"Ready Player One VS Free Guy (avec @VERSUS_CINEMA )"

Spielberg pousse à bout la conscience que son film a de lui-même et de sa place dans l'histoire du cinéma en tant que film somme, en allant jusqu'à intégrer la conscience même du processus de filmage dans la forme que prend son film. Il crée ainsi un film réflexif au sens propre du terme, où le film est un reflet de sa propre création et de sa propre existence dans le monde réel au-delà de sa création.
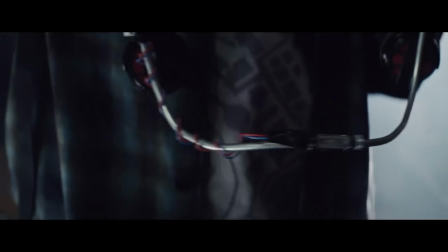58:02 Un film autoconscient, parce qu'il filme ainsi Wade branché à l'Oasis de la même façon que son acteur est filmé en réalité grâce à la performance capture,
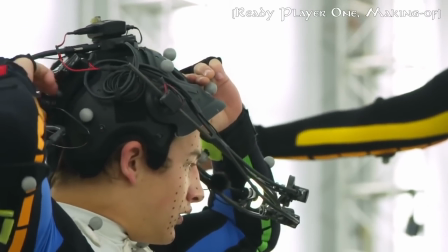58:10 en utilisant un attirail qui ressemble à s'y méprendre aux outils de la performance capture dans la réalité.
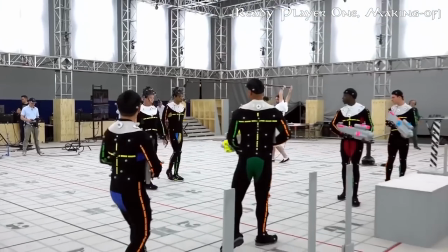58:15 Alors pour ceux qui connaissent pas, la performance capture c'est un procédé de filmage sans caméra, qui place l'acteur au centre de tout,
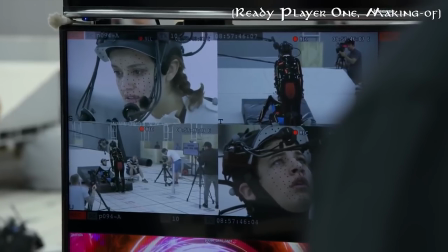58:21 et dont toutes les expressions et les mouvements sont fidèlement enregistrés afin d'être recréés dans le monde virtuel. Ce qui est le principe même du film avec l'Oasis.
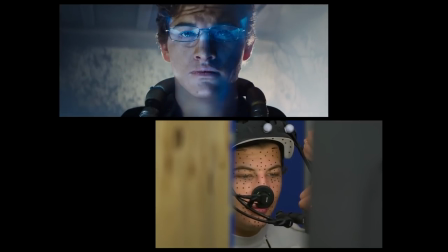58:30 Spielberg intègre donc la virtualité de son procédé cinématographique à la narration même.
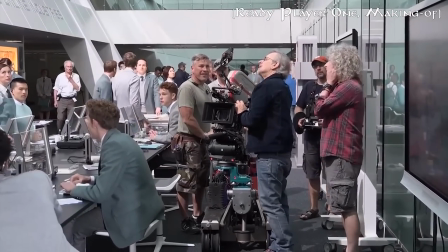58:36 Surtout sachant que les séquences dans le monde réel, hors de l'Oasis, sont tournées en pellicule, et les séquences virtuelles de l'Oasis en performance capture.
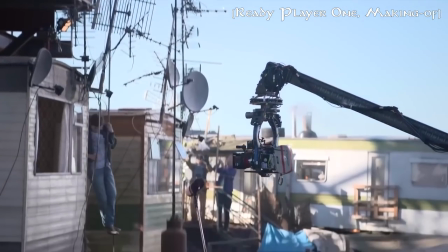58:44 Il mêle ainsi les deux techniques de prise de vue au sein même de son film, il les fait dialoguer. Et c'est d'autant plus important et signifiant que 95% des films à Hollywood sont désormais filmés en numérique, alors que Spielberg a tenu à tourner son film en pellicule.
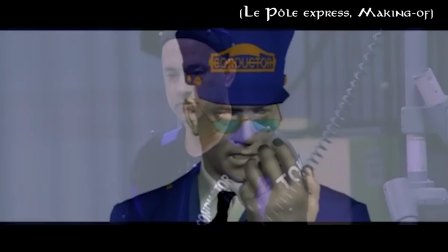58:58 Le cinéma virtuel qui a été pour la première fois utilisé au cinéma par Robert Zemeckis avec le Pôle Express puis Beowulf et Scrooge, avant d'être popularisé par Avatar.
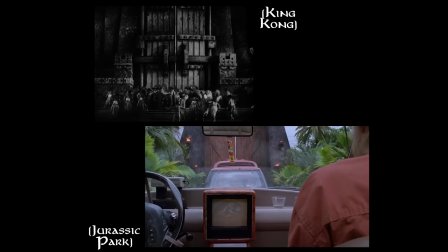59:06 Et à qui Spielberg rend hommage avec le Zemeckis Cube, comme il rendait déjà hommage à King Kong, jalon du cinéma des effets spéciaux, dans Jurassic Park.
What do they got in there, King Kong?
La référence est jamais gratuite chez Spielberg, elle sert sa contextualisation,
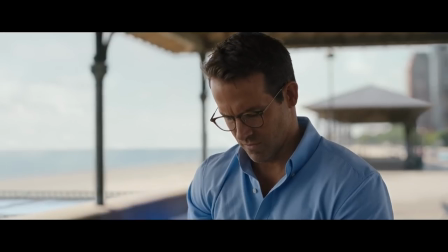59:21 d'où on vient et vers quoi on va, contrairement aux références hyper appuyées de Free Guy qui servent juste à rien.
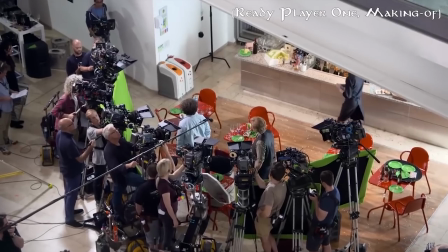59:27 Et Spielberg va jusqu'à nous montrer une séquence où Wade utilise lui-même les procédés du cinéma virtuel pour opérer sa propre mise en scène.
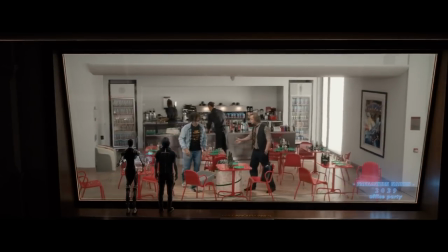59:34 Closer on Halliday.
Change cette image figée qu'il connaît par cœur.
I don't want to make any more rules. Et la redéfinit,
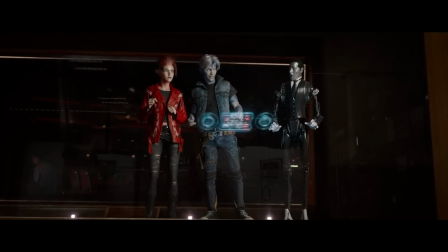59:44 devient lui-même réalisateur plutôt que de subir cette image fixe. Et par ce principe même, il trouve la clé de la première énigme. De plus, on a déjà souligné que Hallyday est une façon pour Spielberg de se représenter dans la fiction. On a donc Spielberg qui se représente dans son film sous la forme d'un personnage qui se présente lui-même aux autres sous la forme d'un avatar. La mise en abîme du film inclut sa propre mise en abîme. C'est juste fou.
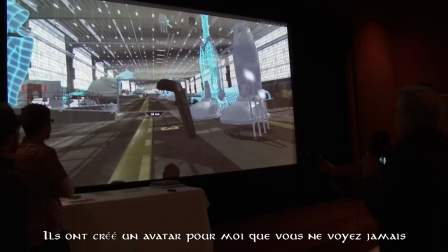60:16 So they created an avatar for me that you never get to see, but my avatar had a virtual camera.
Spielberg est parfaitement conscient de son procédé et cherche ainsi à le souligner dans son film, poussant à bout la réflexion sur son propre média, comme ce qu'il faisait dans Jurassic Park. Outre l'aspect intellectuel de la démarche, c'est d'autant plus clair pour le spectateur que celui-ci sait toujours où se situe l'action. Jamais il sera perdu entre réalité et virtuel. Alors que dans Free Guy, malgré ce que peut en dire son réalisateur, I wanted people to always know what world they were in.
Free City is going to be on a large format camera with wide angle spherical lenses. Composition is going to be symmetrical, clean, tremendous depth of field. Every single visual choice was going to be distinct between worlds.
Alors, c'est bien beau de le dire, après il faut le faire, parce qu'en réalité, il n'y a aucune réflexion sur la différence entre réalité et virtuelle.
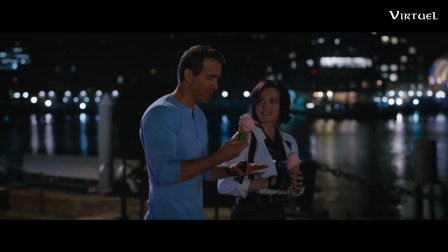61:08 Les deux sont filmés de la même façon, donc on s'y perd. Il a beau parler de profondeur de champ énorme et de lentilles à grand angle, regardez ses plans, filmés exactement de la même façon.
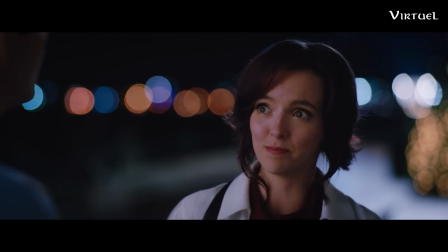61:16 Celui-ci est dans la réalité, et celui-ci est dans le virtuel. Hors contexte, il n'y a aucun moyen de savoir.
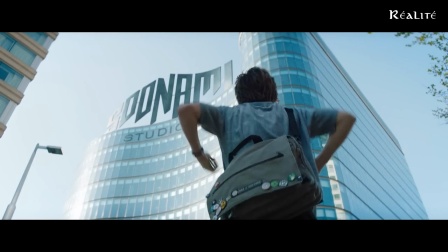61:22 Même chose pour des plans inverses, en extérieur, avec beaucoup de profondeur de champ. Ici, on est dans la réalité, et ici, on est dans le virtuel.
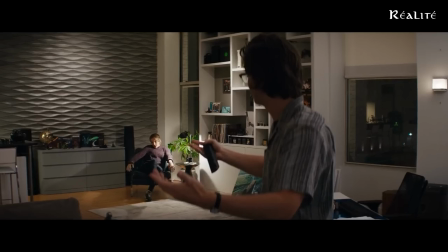61:29 Dans ces plans-ci, en intérieur, c'est pareil. C'est la même chose.
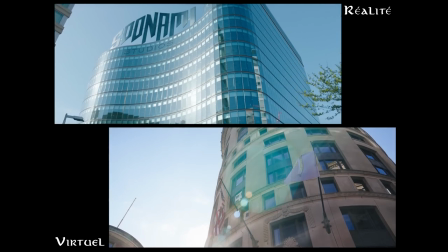61:33 Le film n'a absolument pas la cohérence formelle que défend son auteur.
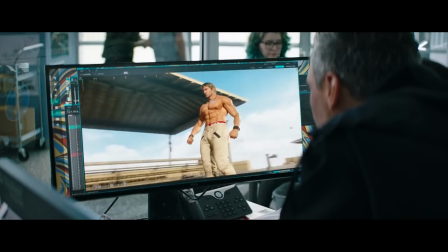61:37 Et l'incohérence formelle va d'autant plus loin que le réalisateur nous montre sur des écrans ce à quoi ressemble le jeu,
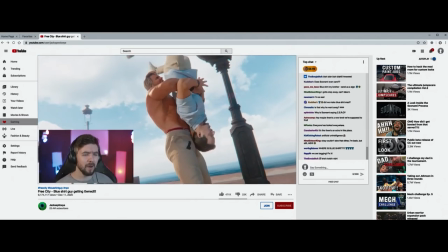61:42 qui soit dit en passant est d'une laideur infinie, on a l'impression d'un jeu sur PS2.